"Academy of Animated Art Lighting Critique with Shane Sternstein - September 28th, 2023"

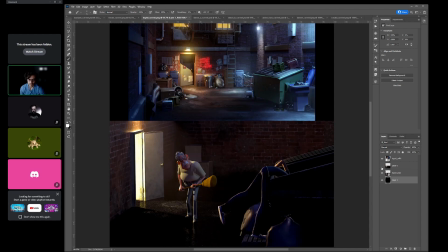I think what you've done with a lot of the surfacing is looking a lot better. I would watch out and see, you might need to add more subdivisions to your trash bags. Right now it feels a little polygonal.
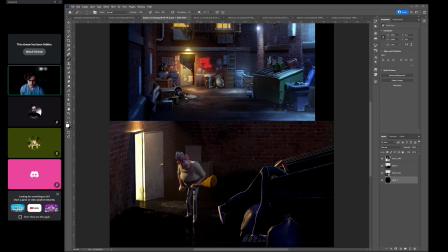I love the new surfacing that you have on your character for subsurface scatter. That's feeling really nice. I think in terms of lighting,
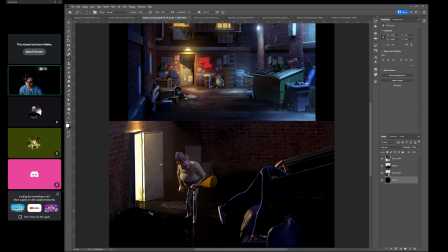I think on the ground you can probably take down the bump on the texture.
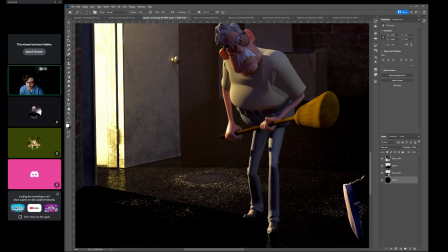It's starting to feel almost artificial, so you can bring down the bump a bit, and I think you can increase the
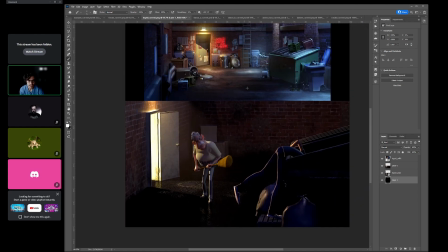albedo. Like if we're looking at this ground, it's not like black, but it feels like concrete, and concrete is a little bit more like mid-gray, like an 18% value of gray.
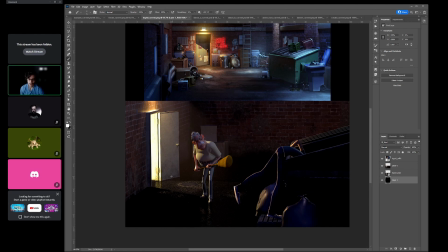So I think that'll help, you be able to get light on the ground.
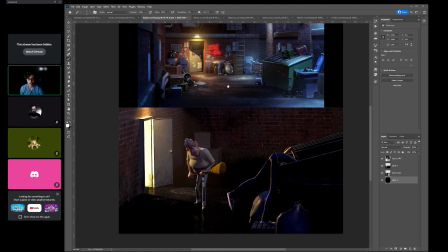So I would try to really look at your reference and try to like
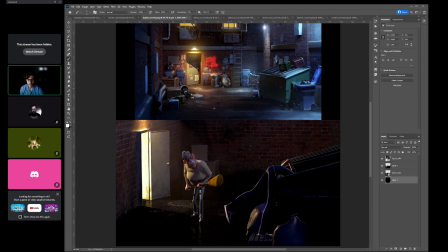emulate like what the ground is doing here. And going into lighting, I feel like what we lost a little bit. Let me go here.
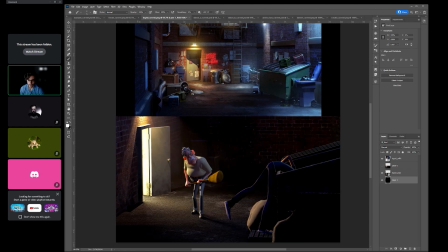We lost a little bit of what this light is doing. I think you can keep that. Like keep what this, like this has a really nice graphical shape that helps us like read.
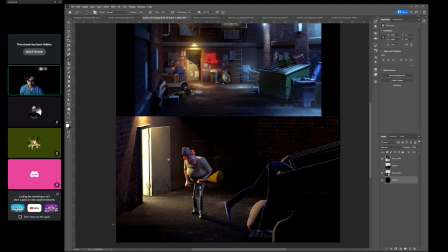And then it also has this kind of like nice conical area that it lights down here. I felt like that was working really well, and especially with like this what it's reading against this blue.
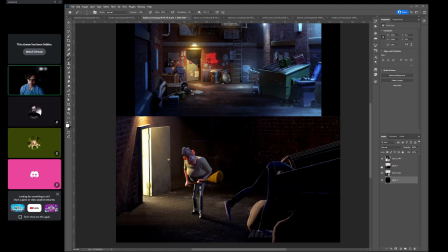I feel like that area was working really nice in your previous version. I think where the fills needed to come up were in the background, and those fills can be like, look at how cool this background gets.
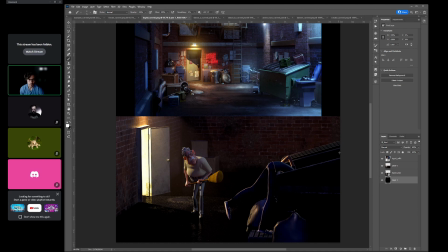Like Like that can go very cool back there, and then have it grad where it's brighter up at top. You can see it here, like it gets brighter up at top and then darkens at the bottom.
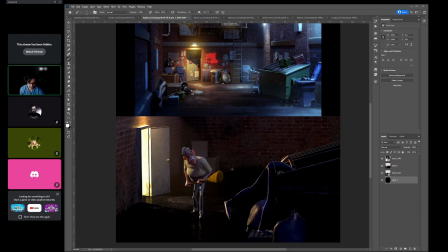And I would still like it gets black in the back, like in these sections. So you don't want to go like fully black. Like look how some of this is reading. Like you're never seeing like true blacks, like only in like really dark certain crevices.
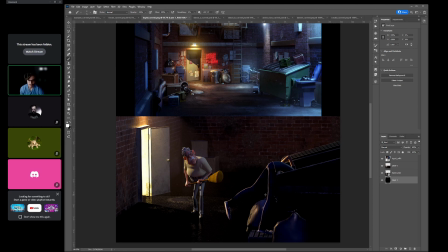So I will try to get like more like cooler blues back there, and then have a nice grad from top to bottom. And then in terms of your key light, I feel like that can.
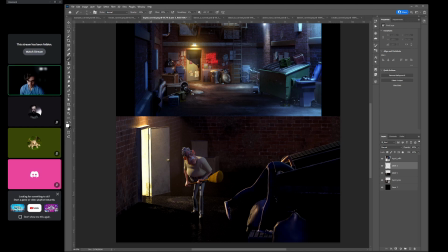Okay, so I feel like where we want it. It's like we have that, and then we want this to kind of stretch to there. So we really want to feel that light.
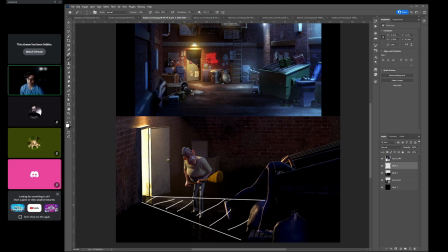And I think once you adjust the surfacing, you'll be able to get you'll get more help with that too. And then okay, this is okay. Getting that rim on your character is really nice.
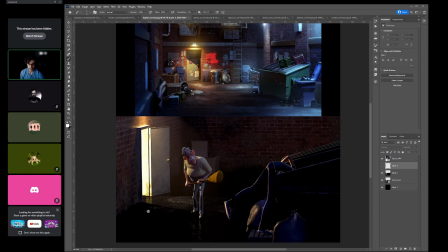And then I think, let's see. Once you get that in, once we get this back, that'll look really nice.
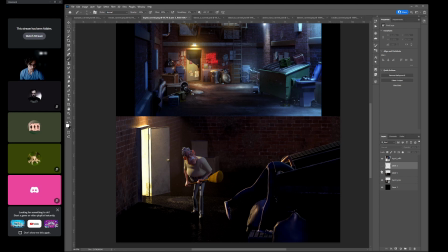And then I think for your volume up here, this is great. I feel like let's increase that, and get really again that nice graphic shape that I think you were starting to get here.
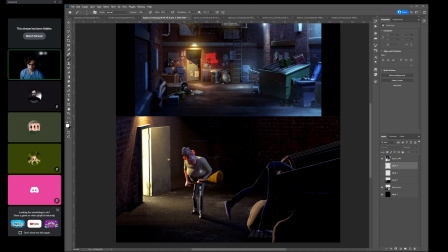And what you have is like that shape back here, like where it goes light to dark, is working really well. And I think really the fill back here can kind of just go up maybe another stop,
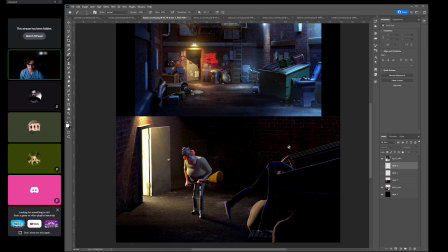and it's a little bit brighter back here, and that's where we get like the dark over light read and the light over dark, and then really like pumping up like this volume and having a little more warm saturation to it.
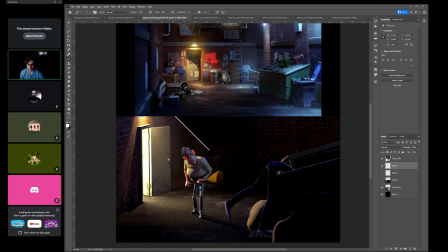So getting really kind of that nice like you're gonna get this, which is a great framing device. So you have the throw pattern on the wall, and then you have your
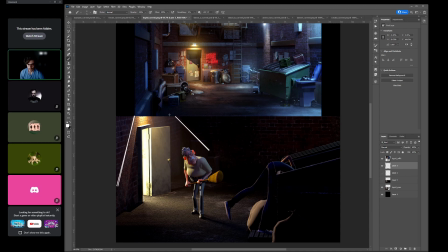volume that has another framing device for this character. And then if you're able to get this to have a more graphic read too, so that's where this goes brighter.
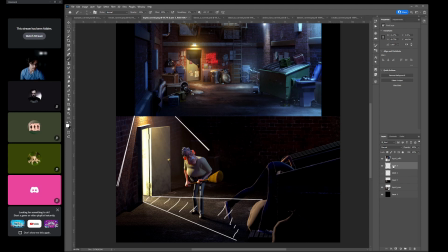That's where I think you'll have a really nice base. So I think great additional steps. I think just work on kind of just getting that shaping of the grads, getting the shaping of those
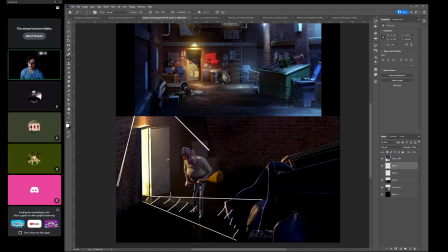graphical lighting elements to really like help frame these characters, and then bringing in like keeping it a little bit warmer in these areas, because we want to simplify this. We want to keep warm in these areas and then keep pretty cool back here.
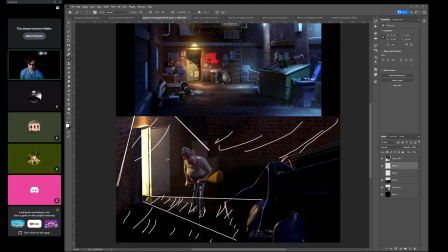And then like cools in here as well. All right, but great job. I love what you're doing with the surfacing. It's looking really great.
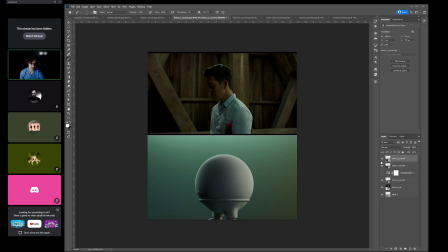Simon, I love the next iteration that you have like just adding those hue grads in here really makes this a much more striking image already. So this is working really well.
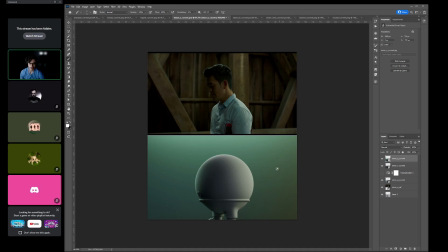I think the only like suggestion I kind of have is I would go a little bit more neutral up here. And let me see if I can potentially
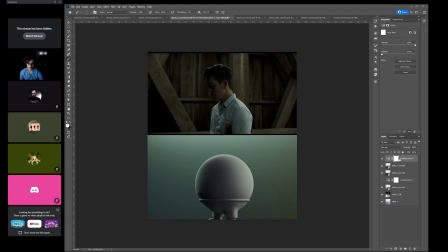just go here.
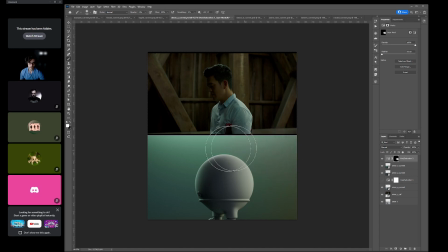So let's go brighter.
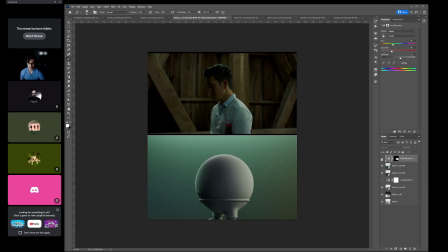So it's like neutral warm up there. And you see how it's starting to grad into this cool green. And then down here, it's not, I don't think it's as, like, it starts to get a little bit dirty just because of how the colors are mixing.
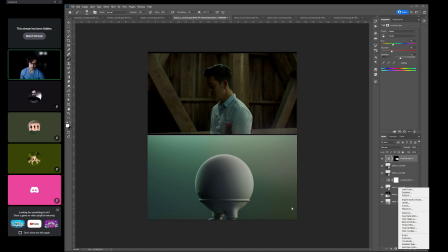So like this warm yellows against this blue becomes very contrasty and starts to almost feel a little bit dirty.
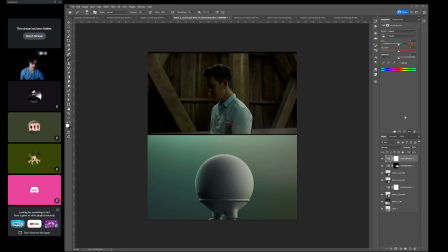So I think what you can do there is, let's see, I think, again, it's saturate.